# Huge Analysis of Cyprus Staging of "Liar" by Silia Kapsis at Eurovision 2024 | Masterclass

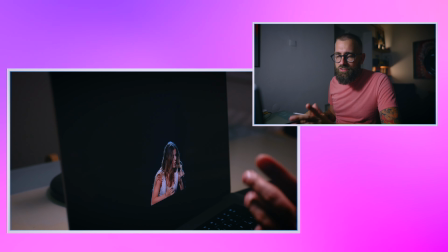choreography is not bad of course i want to save it this is good the choreography is cool and she just keeps the dance amazing
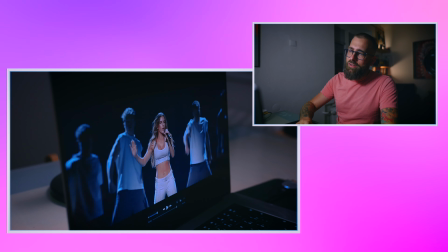singing actually and she looked and you know what i really like i don't know if they will if they wanted to do it or not but i really like
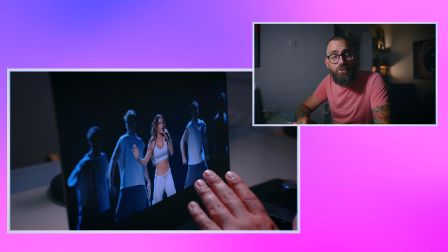that she look like she has a hair like she's really was on this red bull party you
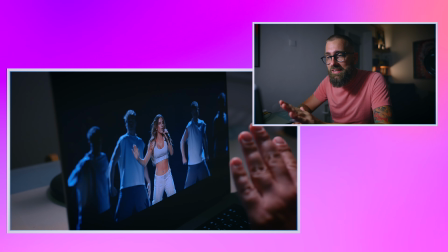know on this red bull show it's authentic i think this is what the song
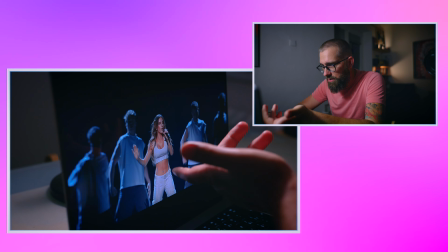the simplicity of the staging really has that they kept
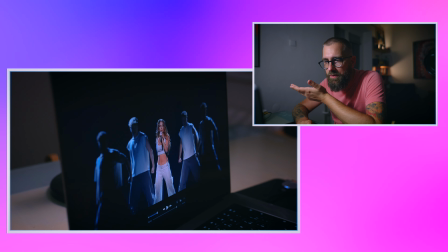it authentic somehow it feels very fresh modern authentic simple her
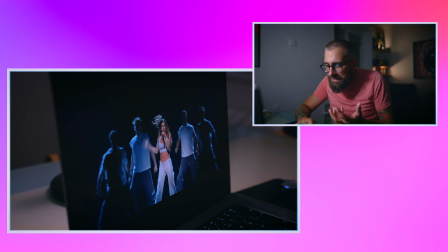confident but i i believe it i believe it
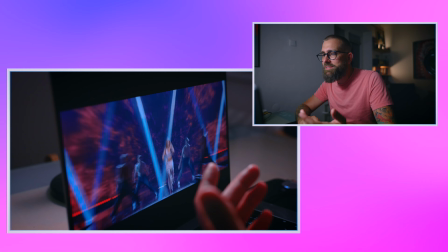we change the color but it somehow made sense the transition and this is how we make
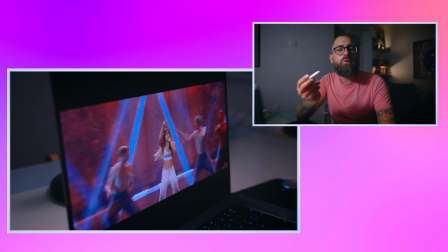if you don't have anything else you have this is when you have a repetitive song a little bit which is
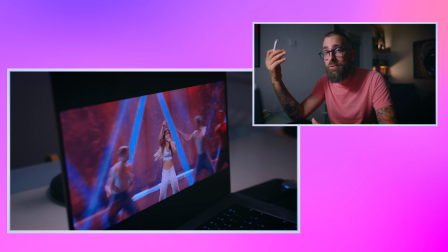after all is again it's a little bit longer than it maybe should be this is the
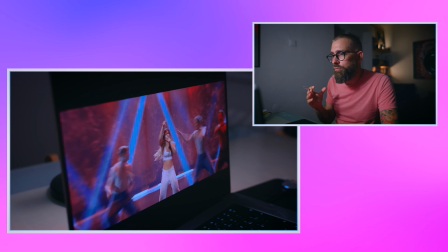transition you do you you change the environment to to the same style in different color you
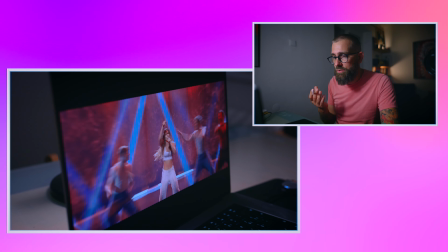don't do completely new one you just do this and
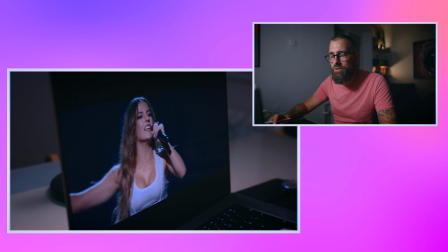this is the end so they created the the end
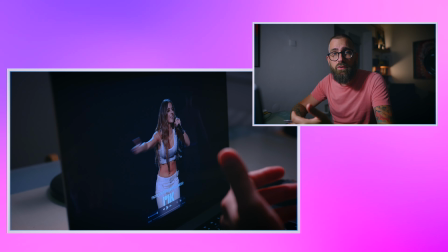actually very nicely in my opinion and this is it in my opinion not so many things were wrong on this staging most of them i would say very positive and uh it's a good studying material for everybody that first of all you don't need prop you don't need pyro you don't need to use all the stage just for sake of using it you must be just creative and listen what your song is about who's your artist what is the artist capable and then you have just two incredible elements plus one cameras edit plus lights those three things will do everything and you see you saw That even those graphics on the LEDs and so on are not that important and sometimes just too much like this part Unnecessary because so much work is done by those three only those three elements, you know three I'm not Englishman my god. I'm like this. I would survive in the Glorious bastards I Would have actually fuck doesn't matter. This is what I think about the staging I think somebody did really good piece of work in very simple scenario which it's the hardest case in my opinion because everybody's super so many countries underestimates that so much the most three important elements and then they serve us with something which is not cooked well because the things which are you eating with are not really good and then you cannot focus in all the food are going everywhere this is how you should do it with some little details okay but the most important elements are in here done very well very well there I just found one thing maybe maybe two and this is perfect this is perfect imagine that you need to think all this through and you just do such work in my opinion I really like it from professional point of view this is one of the best stagings in my opinion really he shows that you don't need all the money for creating stagings or I don't know how much it cost but definitely there was nothing special you have dress which those dresses were made for television they look good on television you have artists of course this is 50% or even more of all of it with a good song
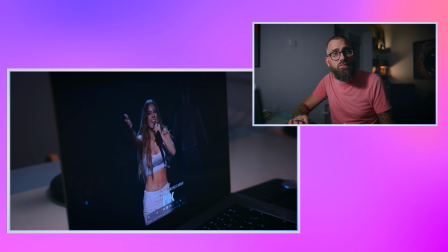okay but then what although this shot with the guy behind this is just good you're going to the dollar currency is like perfect i have nothing much more to say but maybe you do in the comments below and i see you next time thank you for watching bye